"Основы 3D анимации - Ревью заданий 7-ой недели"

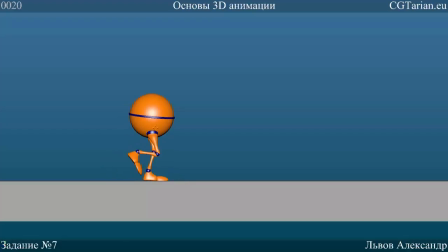Теперь тут он очень неправдоподобно ведет ногу. Вот, нога идет вперед, а он ее тянет вот так за собой. Он ее должен тянуть вот так за собой. Нога должна идти вот, эта часть здесь, эта часть здесь, эта часть тут.
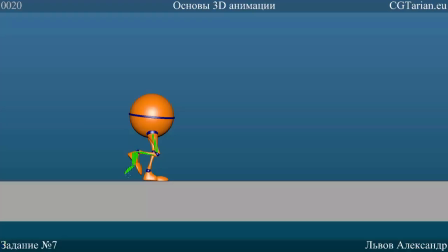И носочек даже можно сделать, что он еще тянется за ногой. Вот так. Вот так будет правдоподобнее. А он очень, ну не то что правдоподобнее, мультяшнее и привлекательнее. Можно не так сильно, но точно не носком вперед. Он очень, ну... Эта поза сейчас выглядит очень напряженной, вот, вот в этом месте, если так сгибать ногу.
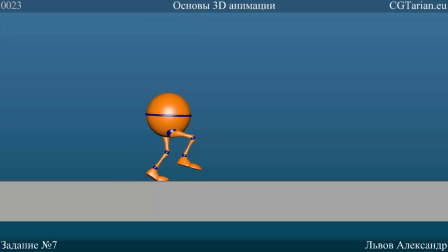Пум, опять контакт поровнее здесь. За кадр до контакта тебе нужно держать ногу, ну,
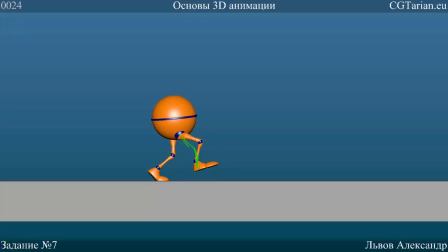выпрямить ногу сильнее, потому что то, что у нас сейчас есть, давай я... порисую красным цветом. Вот у нас один кадр, нога изогнутая. Второй кадр, нога практически ровная. И теперь изогнутая. Всего на один кадр ты выравниваешь ногу.
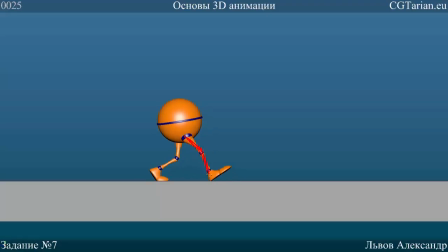Что получается, что в течение этого кадра, когда зрители видят только в одном кадре выровненную ногу, тогда кажется, что нога... Ну, нога дергается, просто... Видишь, как будто, ну, что-то с ней не так, да?
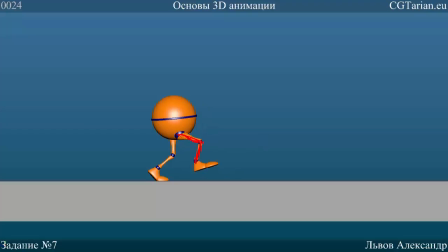А если ты поддержишь и кадр до контакта ее практически ровный, ну, сильнее раскрою, это будет лучше. Хорошо, давай посмотрим бедра. Раз, вылетает, вылетает. Хорошо, давай посмотрим наклоны.
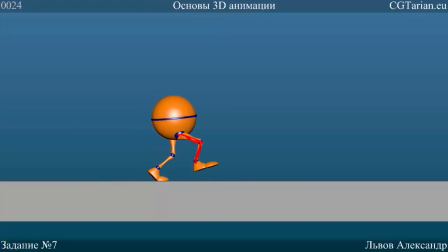Окей, идем посмотрим теперь вид спереди.
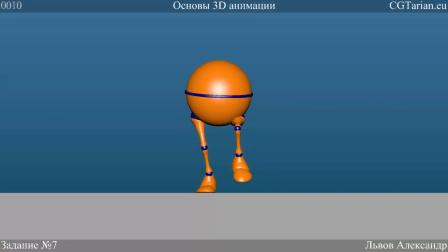Ну хорошо, хорошо. Давай еще посмотрим в реальном времени.
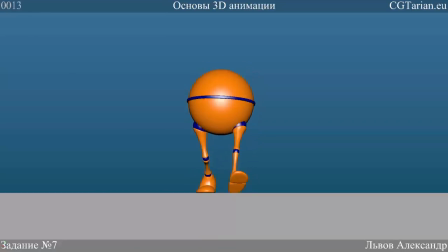Тын, тын, тын, тын. Возможно, чуть-чуть стоит. Так, раз, сделал шаг. Ч
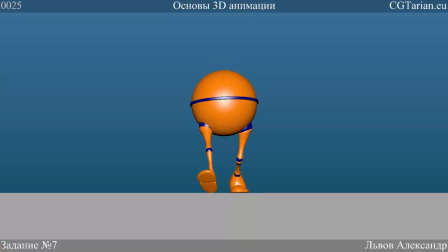чуть-чуть стоит сдвинуть раньше кадры, когда он наклоняется, на раз, два, на два кадра назад сдвинь все ключи, которые отвечают за его наклоны вперед.
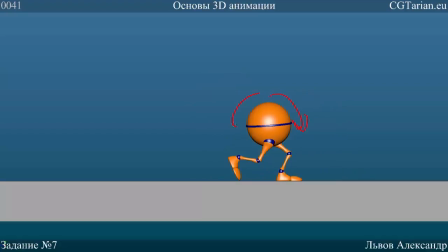Сейчас за вот эти вот наклоны вперед и назад. Сдвинь их на два кадра назад, чтобы мы видели, ну, что он только поставил ногу и начинает наклоняться вперед.
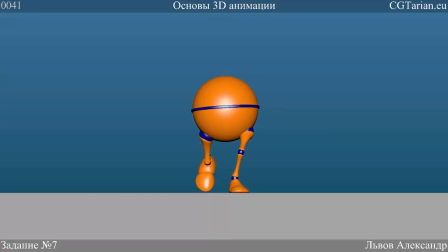Оп, а сейчас, кажется, он ставит и чуть-чуть этот наклон запаздывает. Раз, два. Хорошо. Идем дальше.
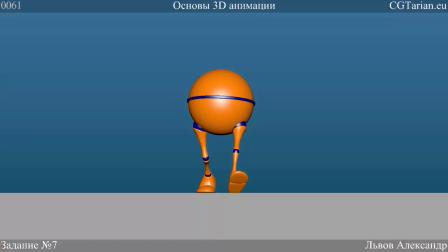И следующая работа Дмитрия Фриста. Так, и у нас есть походка.
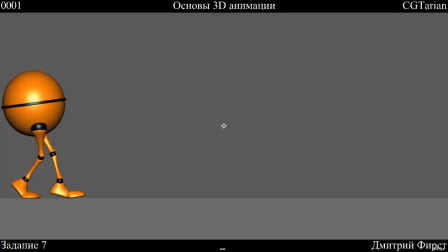Мы делали обычную походку. Задание было сделать обычную походку. Но раз Дмитрий сделал такую, давайте рассмотрим и такую. Будет немножечко оригинальности. Хорошо, я так представляю, что это. По названию называется walk girl, да, женская походка, идет девушка.
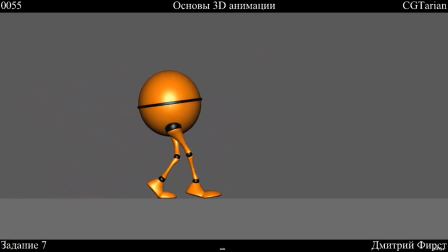Но походка больше придуманная. Я вижу, что здесь не анализировался референс.
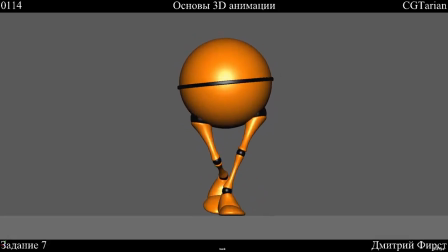Здесь не внесены, ну, элементы женской походки. Здесь внесены элементы, которые можно придумать.
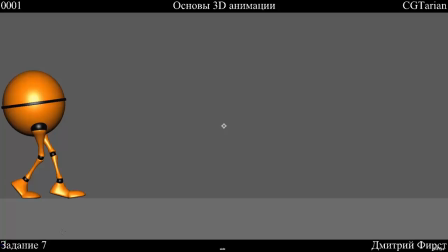Ну, как бы, ну, ставить на носок, как будто на каблучках идет.
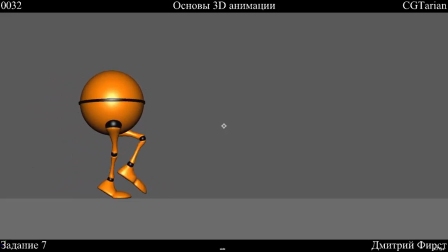И так далее. Но не чувствуется это женской походкой. Это чувствуется странной походкой персонажа. Может быть, он хочет в туалет и очень аккуратно идет, чтобы дойти.
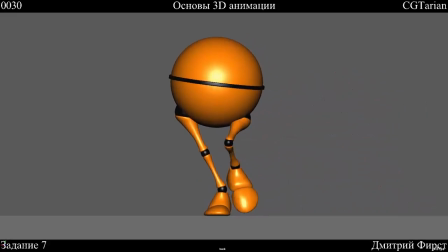Вот. Не чувствуется акцентов. Слишком плавно перетекает таз со стороны в сторону. В женской походке, если мы посмотрим, он, ну, если мы будем более стилизованную, что ли, делать. Не то, что стилизованную, а чтобы отметить, что это четко женская походка. Резче будут бедра переходить со стороны в сторону.
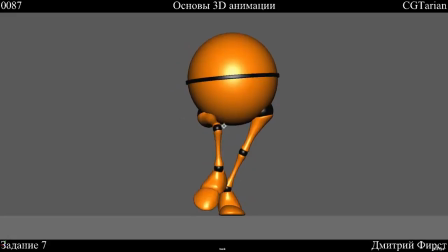В них будет контраст, будет жих, жих, жих, жих. На каждый шаг это будет четкое движение, а не плавающее движение. Вот, тут очень-очень, ну точнее, конечно, смотря какую походку мы будем анализировать.
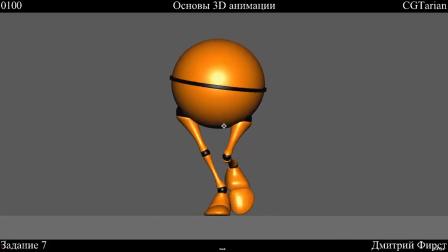Но в данный момент это, здесь очень не хватает этого контраста. Вот, давай еще посмотрим.
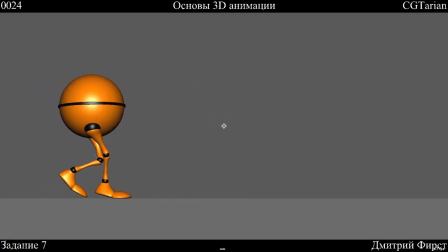Вот это, то, как он переносит ноги вперед. Уже очень сильно согнута нога. Это не женская походка на каблучках. Слишком сильный изгиб. Его все время нужно держать здесь на носочках. Я представляю, вообще с этим персонажем женскую походку будет делать сложно, потому что очень большие стопы относительно ног.
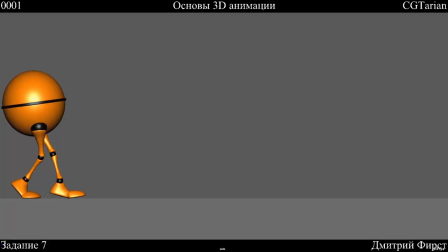Но даже если стараться делать ее женскую, то вот как он у тебя здесь стоит, как бы на носочках, да, на таких каблучках. Все, это фиксировано. Каблучок не разгибается, туфли, ну, не сгибаются.
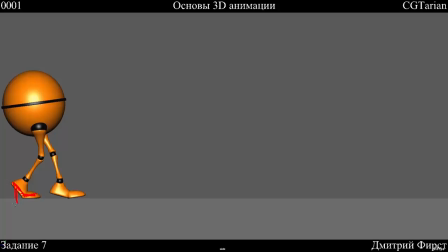Вот это не должно уменьшаться. Есть высота этого каблука, и все, назад нога не идет. Может быть, сколько-то здесь будет изгиб внутреннюю сторону, ну, как бы вовнутрь. Да, вот так, может быть, каблучок пойдет сюда, когда нужно, и
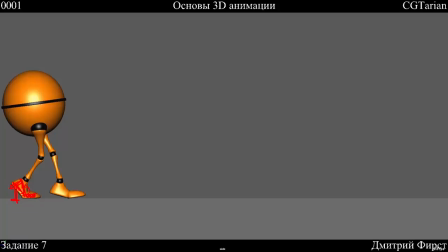носок согнется больше, да, ближе сюда подогнется, но не меньше. Это не будет разгибаться, каблук не даст. И ноги должны быть ровные при женской походке. И еще изгибы во время того, как он идет.
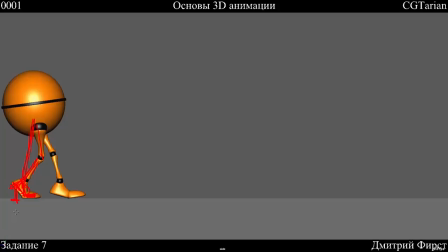Вот это должен быть, наверное, максимальный изгиб, который, ну, мы заметим, когда идет девушка на каблуках, да. Не будет сильных изгиб ног, ну, изгибов в ногах. Другая нога будет прямая или немножко вперед.
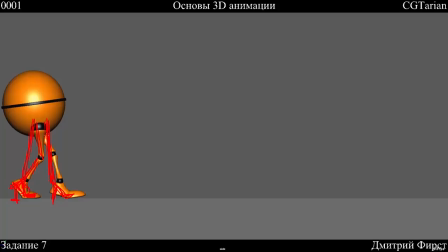Тоже на каблуке. И все, никаких сильных изгибов. Это тоже, ну, появление вот этих сильных изгибов убирает женственность. Вот этот выгиб обратно, ну, его не будет. Это, ну, это не элементы женской походки.
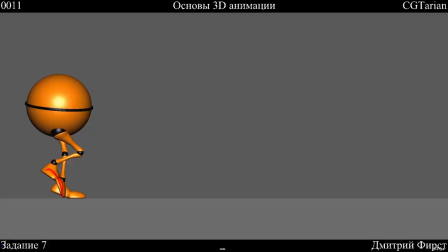В общем, не только это. Очень-очень рекомендую посмотреть видеореференс по женской походке. То, что ты собираешься сделать. И не придумывать. Придумывать можно и нужно. Но для этого нужно иметь какие-то навыки и опыт.
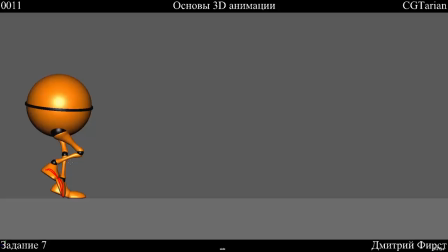Ну, много ранее созданных анимаций, которые будут подсказывать, как уже делать. И все равно, даже с опытом, лучше посмотреть видеореференс. Это тебе сразу подскажет много вещей, которые ты, возможно, даже с опытом, ну, как-то не учтешь или не сделаешь. Почему в больших студиях, да,
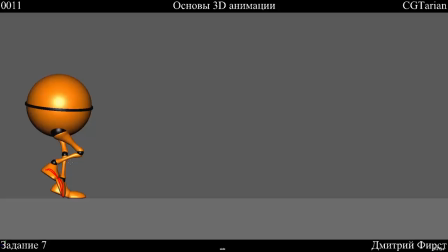аниматоры все равно пользуются видеореференсом, потому что так удобно, потому что так, ну, понятно, и так ты видишь. Не нужно придумывать, а именно ты видишь, что происходит, и можешь отметить, выделить и увеличить то, что тебе нужно.
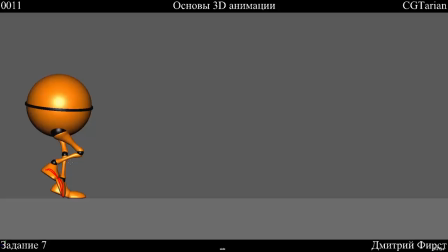Какую-то именно нужную стилистику или какие-то нужные элементы, которые несут идею, да? Очень женственная походка или очень легкая походка, или наоборот, тяжелая походка или уверенная. Ты можешь увидеть это в видеореференсе, увидеть, почему это уверенно, и усилить.
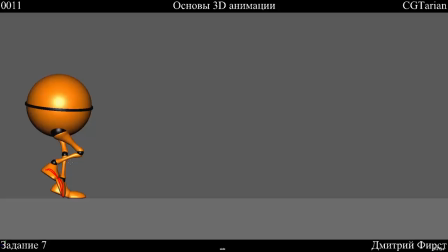Но опять же, нужно увидеть видеореференсе. Вот, так что по этой походке вот такие рекомендации.